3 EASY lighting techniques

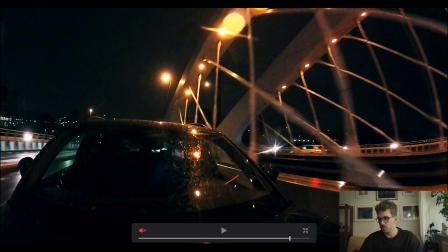Also, one of the last shots over here, we moved the aperture MC from this position that we had before into like a compartment for sunglasses actually, and that lit him up without having to light up any of the interior lights,
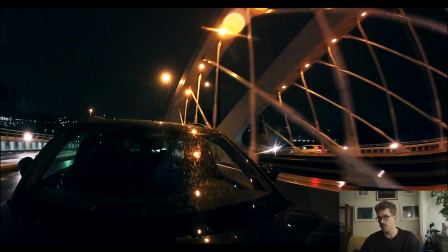which actually just shine down more than nicely into his face, so that brought him out a little from the background. All right, so that's it for this tip. Basically, I'm just saying you can get a lot done with very small budget light. You can really polish the product with basically a few seconds of rigging. You can help your video so much just by bringing an aperture MC on a shoot.
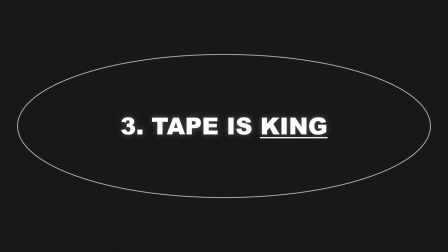And the last video basically comes down to using tape, of all things.
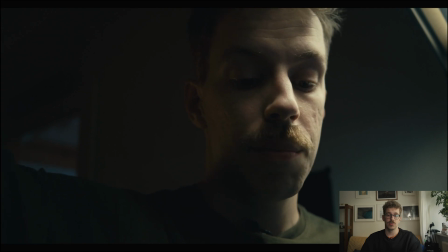I love tape. Anybody that knows me knows I'm the king of tape.
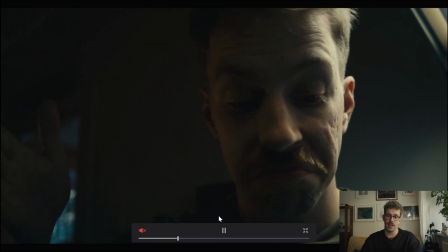My parents always ask me for Christmas if I made them something out of tape, so I love tape.
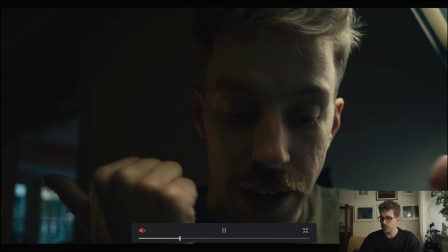Anyways, I'm talking to the camera over here.
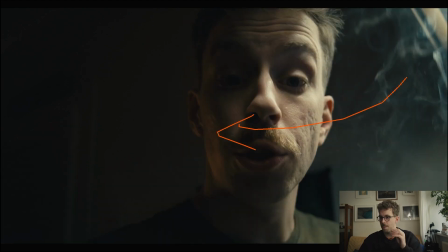So with this on, I'm basically using tape to limit the amount of wrap I'm getting on my face from a tube light. Basically, it's not an Astera tube, it's just the work light that I have from like my workbench over here. So basically what I'm trying to get is so the light ends
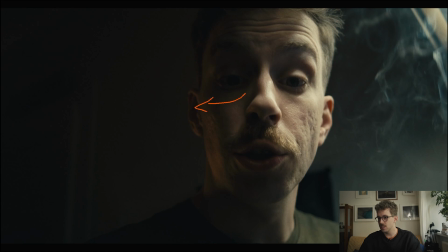over here and does not really spill all the way to the rim light, to the backlight I'm trying to get here. Because if I did not have this dark area, it would all just be light, and that's not what I want. So basically, you could see it on a BTS video.
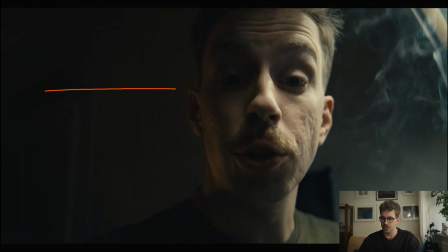But if I draw it out somewhere over here, there's this workbench, and I'm over here, my legs, small torso, and I am blacking out this part of the thing, and the camera is shooting up here from this side.
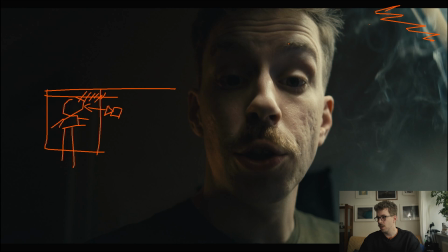So I'm blacking it out from here, but I'm being lit from the back side. So this is where you see all the light being the brightest when it's coming from there and gently rolling off over here.
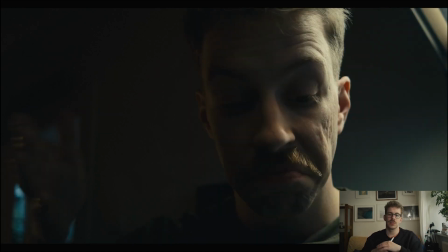And the takeaway from the last one is that you not always need to add a light. You can basically only shape the light by subtracting what is already there to what you know you want to get. So basically what I want to get in this situation is an upstage key. I know I want myself, the camera, and the light on the other side from the camera. So I get a nice wrap from this side, and the camera gets some shadow.
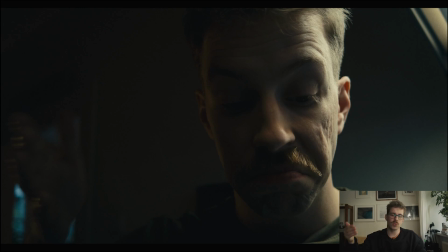I'm basically just limiting where the wrap goes around me, so I get enough of shadow, and then I'm adding in a rim. But basically what I'm trying to do is just do an upstage key. That's basically it, and I'm using tape to do it. And I think that's really great. You can get something done super fast with no lights and basically only shape available light to your desire. You don't need a lot of gear to get stuff done. Maybe you can get a little tape. You can get a lot of some black cloth and a light stand, and you can already start lighting your shots today. I hope some of these shots inspired you. Let me know what would you like to see next time if you want to see more lighting tutorials, because lighting is really one of my favorite things to do ever. Or if you want to see some more transition videos, or more how you think about an edit a little deeper than just on the surface, putting shots behind each other, a little philosophy, you know. Anyways, that's it for this one. Like, comment, subscribe, and see you next time.